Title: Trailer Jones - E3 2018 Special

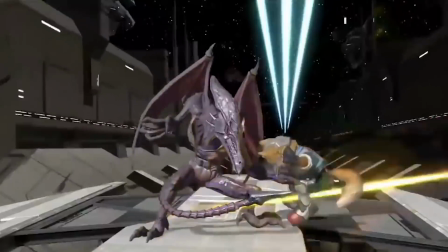(44:35)
And then we get, and then we get this reveal of Ridley. So we get this scary but playful intro, and we get,
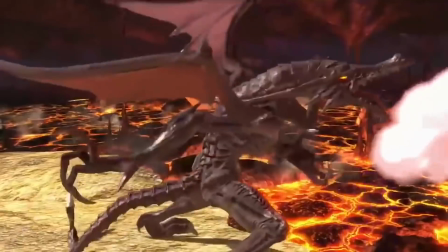(44:43)
as we often do, several gameplay examples of seeing Ridley in action.
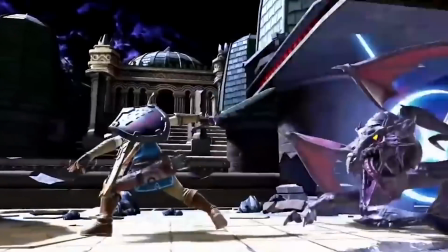(44:49)
To introduce the conversation, I might not be the best person because I do not have,
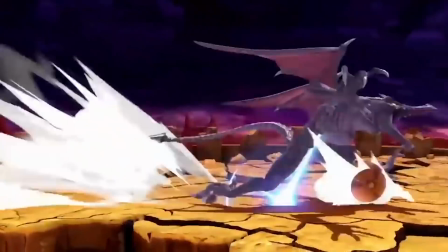(44:54)
even though I firmly believe in the history of trailers themselves,
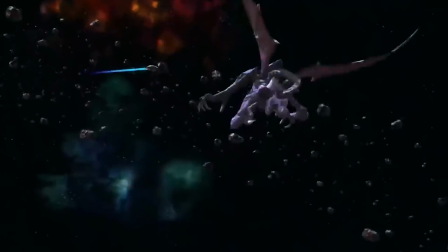(44:59)
Smash Brothers is one of the elites as far as how deep they are willing to go in their advertising,
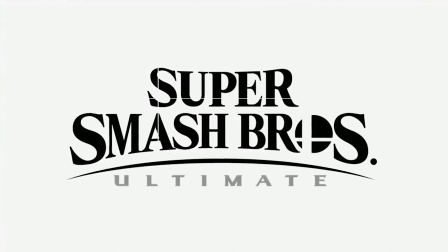(45:05)
and how playful they are and how much fun they have, clearly, in showing off all of this stuff.
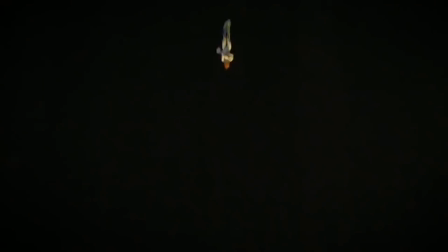(45:13)
And the Ridley reveal was not necessarily one that I was like anticipating.
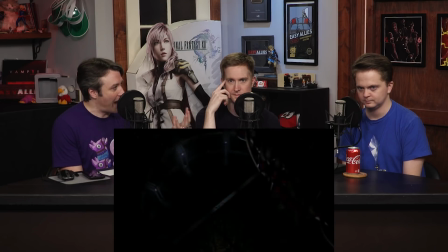(45:17)
You know, like I do not have a very direct, honest relationship with the Metroid series.
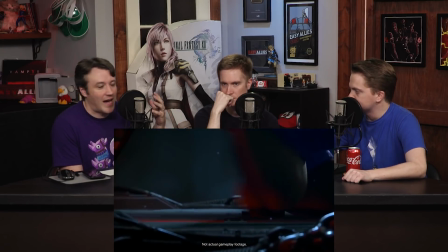(45:24)
It is something that I've loved from afar, but like I never played Super Metroid all the way through. Damn.
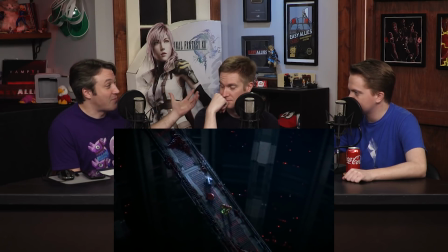(45:29)
I know. I have not played any of the Metroid Prime games.
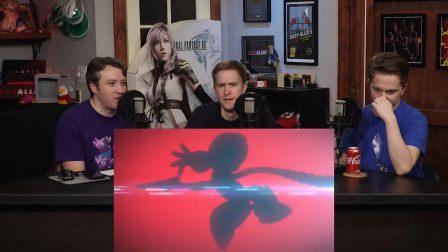(45:32)
Like I consider myself fairly distant from the series, partly by choice, but it is definitely something that I've wanted to correct over time.
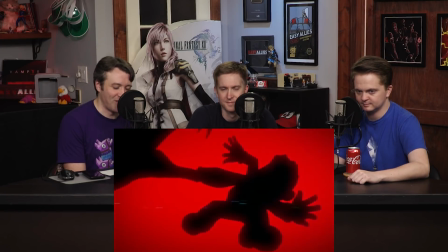(45:40)
Not actual gameplay footage. You gotta love at the beginning of the trailer.
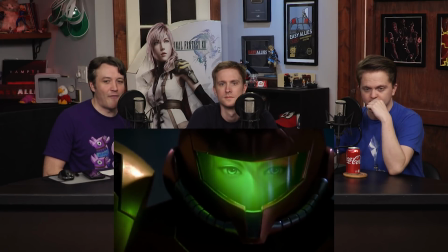(45:44)
I think maybe one of the things to offer some criticism, just maybe not to kick off the conversation,
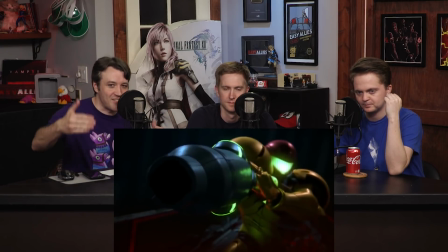(45:50)
but just to offer my own unique take as someone who is distant from Metroid and distant from Smash Brothers,
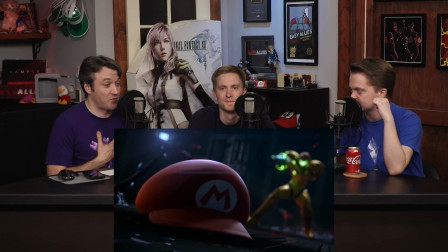(45:55)
is one of the things that I loved. I think one of my favorite reveals that I just got over the top was Mega Man, when that was revealed for Smash Brothers.
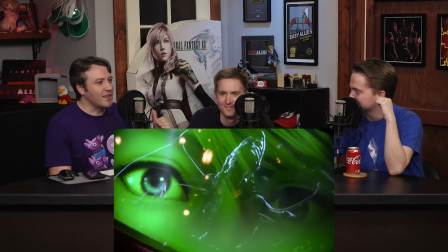(46:03)
And Ben, if you remember that reveal, they're on like a crazy like rock planet surface.
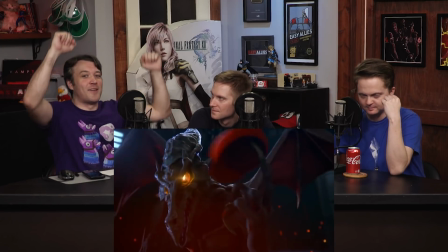(46:08)
And it really wasn't until you saw his shadow that it was like, it's Mega Man. Where I think because of all of the not leaks,
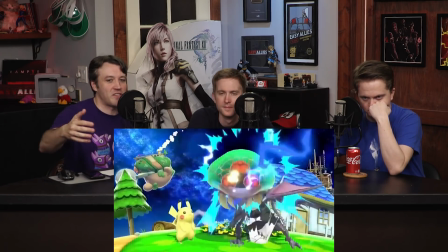(46:16)
but because of all the rumors going into not only who they were going to announce specifically for this game, but who was next on the list to be announced in general for Smash Brothers,
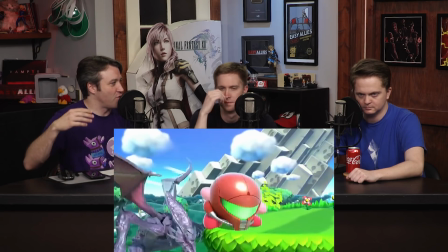(46:24)
the second you see this sci-fi environment, you see the dark tone, you see them on the bridge, we kind of know, right?
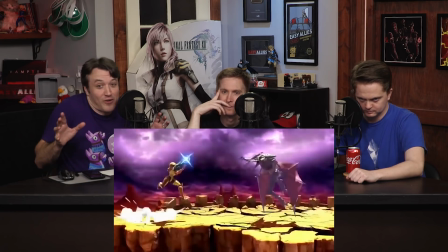(46:30)
And so it's like, I like the drawn out fear of them wondering who's going to show up, but like I missed that.
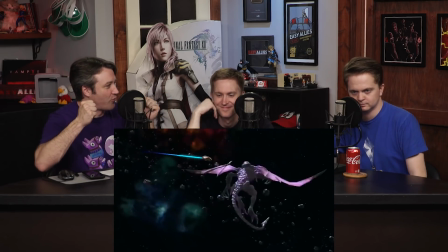(46:36)
Who's it going to be until that moment of the final reveal? And for me, that was sapped away a little bit.
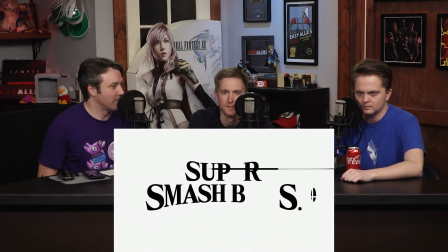(46:42)
Am I out of my mind? What did you think, Ben? No, I see where you're coming from.
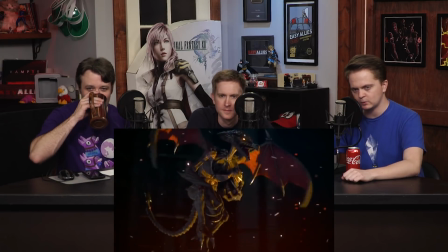(46:46)
I guess I just think to my initial reaction to this, where I actually think the way that they presented it, where they're way up above and you just sort of see the tops of their heads. And I'm like, is that, because it's so far away, I'm like, is that Mario?
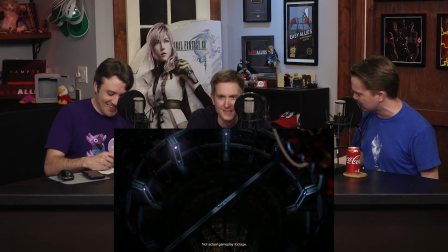(47:02)
Is that Mega Man? Why would they be here? This isn't a place where they hang out.
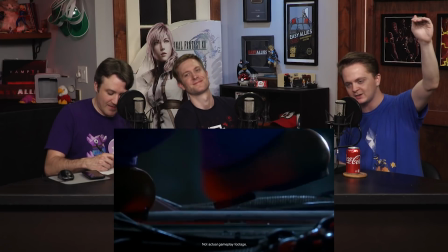(47:06)
And then they show the feet, and I love cutting from that into the feet and being like, oh no, wait, I think it definitely is them.
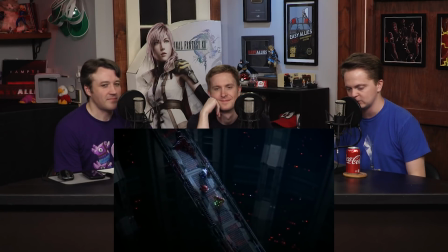(47:13)
And so just very quickly coming to that realization, I don't think it needed to be more than it was,
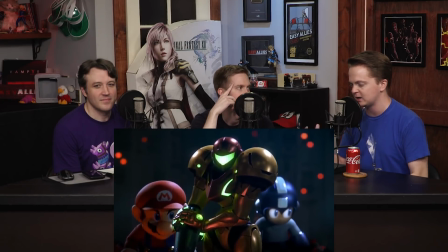(47:20)
because the setting itself was jarring enough that it was kind of exciting to second guess yourself with what you thought you were seeing.
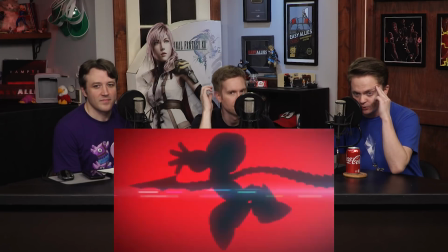(47:29)
And there's, in the beginning of this trailer, there's so much goodness going on.
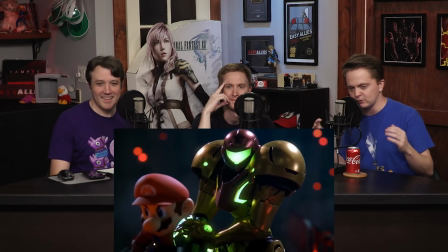(47:33)
The way, how quickly and how viciously, obviously, Mega Man and Mario get stabbed.
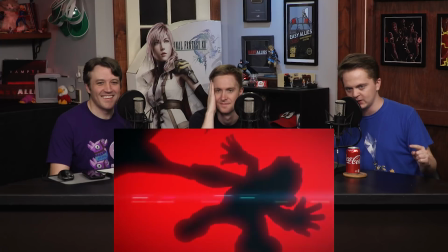(47:38)
But even better than that is how Samus deals with it.
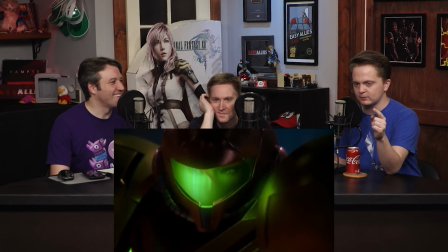(47:43)
Doesn't turn around, just kind of lets out a sigh and closes her eyes.
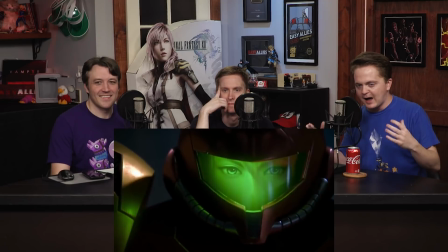(47:48)
And like, you know how the relationship between the two of them with just that look,
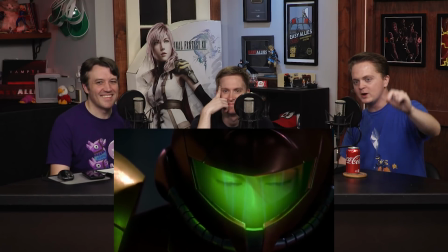(47:55)
just the way that she closes her eyes, and even better when you see Ridley reflecting in her visor.
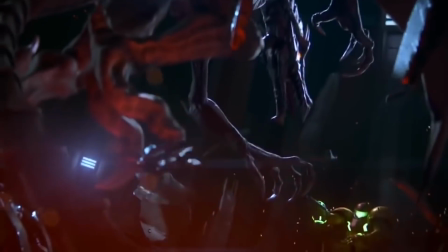(48:02)
It makes it feel like an even bigger, more menacing threat than it already did when it stabbed Mario and Mega Man.
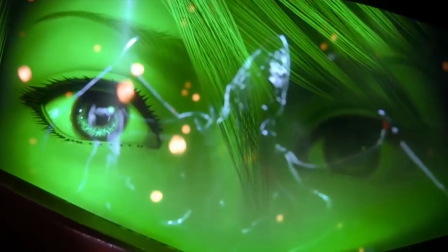(48:10)
There is something I super don't like about, like, look at that shot. That's kind of terrifying.
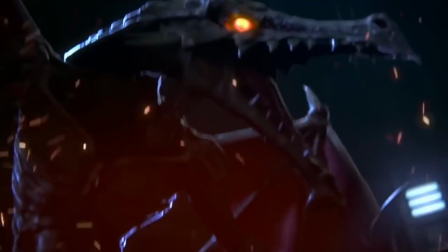(48:16)
Yeah. There's something big time too is the best. I super don't like, and it's the hat spin.
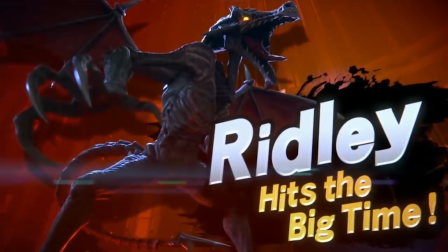(48:21)
When Ridley is taking Mario's hat and just spinning it around on his finger, and I think what they're trying to do,
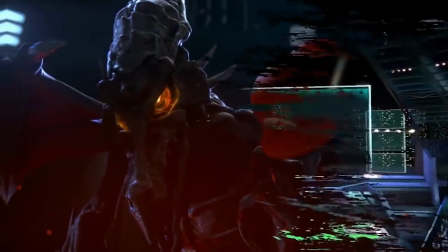(48:28)
especially after it comes with the Smash font and the Ridley joins the fray,
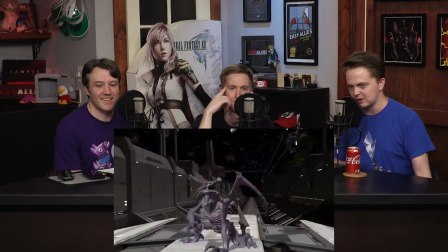(48:33)
is they're trying to be like, yeah, hey, it's Smash Brothers. It's not a super serious game.
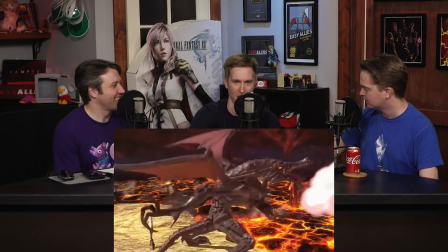(48:39)
It's like, let's have it. It's Nintendo thought it was way too intense without the hat spin.
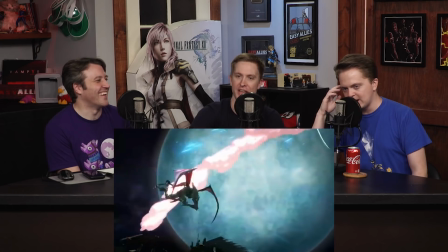(48:44)
Right.